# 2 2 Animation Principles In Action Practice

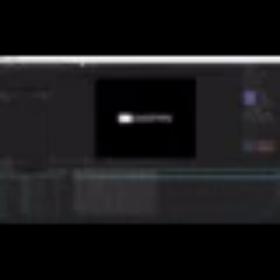The animation becomes more interesting straight away. You can play around with the offset and adjust it as you wish. If you want to improve the animation further and add effects for the letters, you will have to split each element into separate layers, as an effect applies to the whole layer.
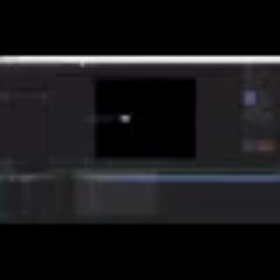For the task, you can use the extract function from the Motion Tools script. As for offsets, here's a real example of animation. The text appears from behind the icon with an offset.
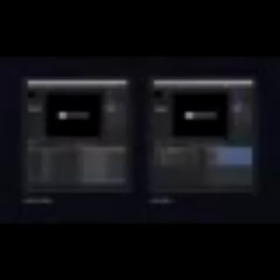You can create offsets for both keyframes and layers. Apart from our script, there are several tools to create more complex offsets, like this free Rift script,
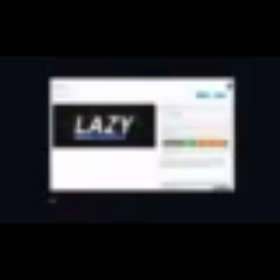or paid Lazy extension. You can find the links to them in the description section.
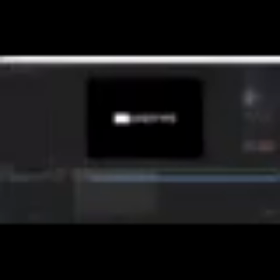Let's make a simple logo disappearance. As you remember, it is better to do it at the peak of speed.
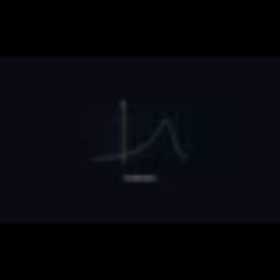The graph with a slow beginning and an acceleration closer to the end will work perfectly for this task.
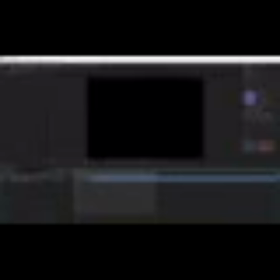Otherwise, a disappearance will be too noticeable. Let's take a look at 2 examples.
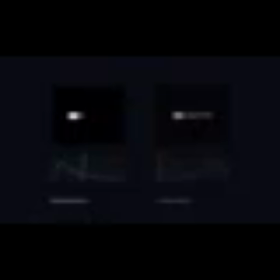The first has the same graph as in the reveal, the one with a slowdown. The second has a graph with an acceleration. Everything is fine here. This graph works well for a disappearance because smooth animation catches the viewer's attention in the beginning,
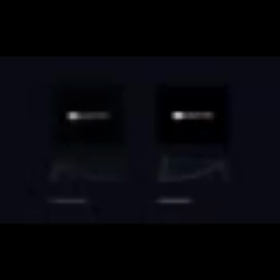and then, at the peak of speed, all elements discretely disappear. Such graph settings can be used to animate not only the position parameter, but other parameters as well: scale, rotation, and opacity.
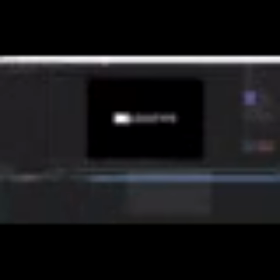Let's make a disappearance. Create keyframes for position and the mask. Move the text behind the icon. Adjust the position of the mask. Next, animate the icon using scale and adjust graphs.
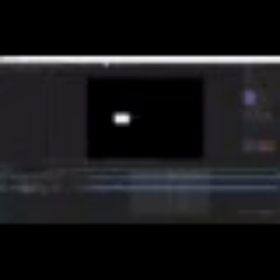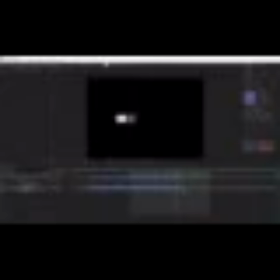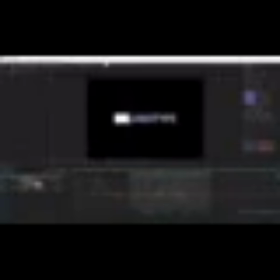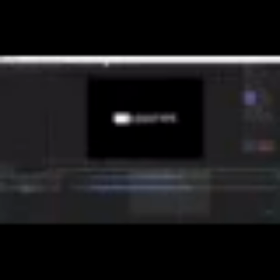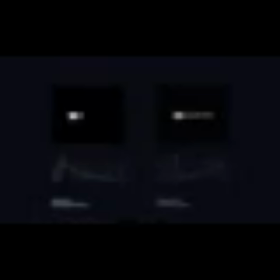Let me remind you again that we use a graph with an acceleration for a reveal and the one with a slowdown for a disappearance.
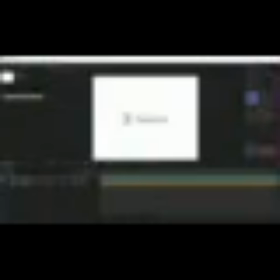Home assignment. Create several animations like that with reveal and disappearance to make sure you've mastered the rule.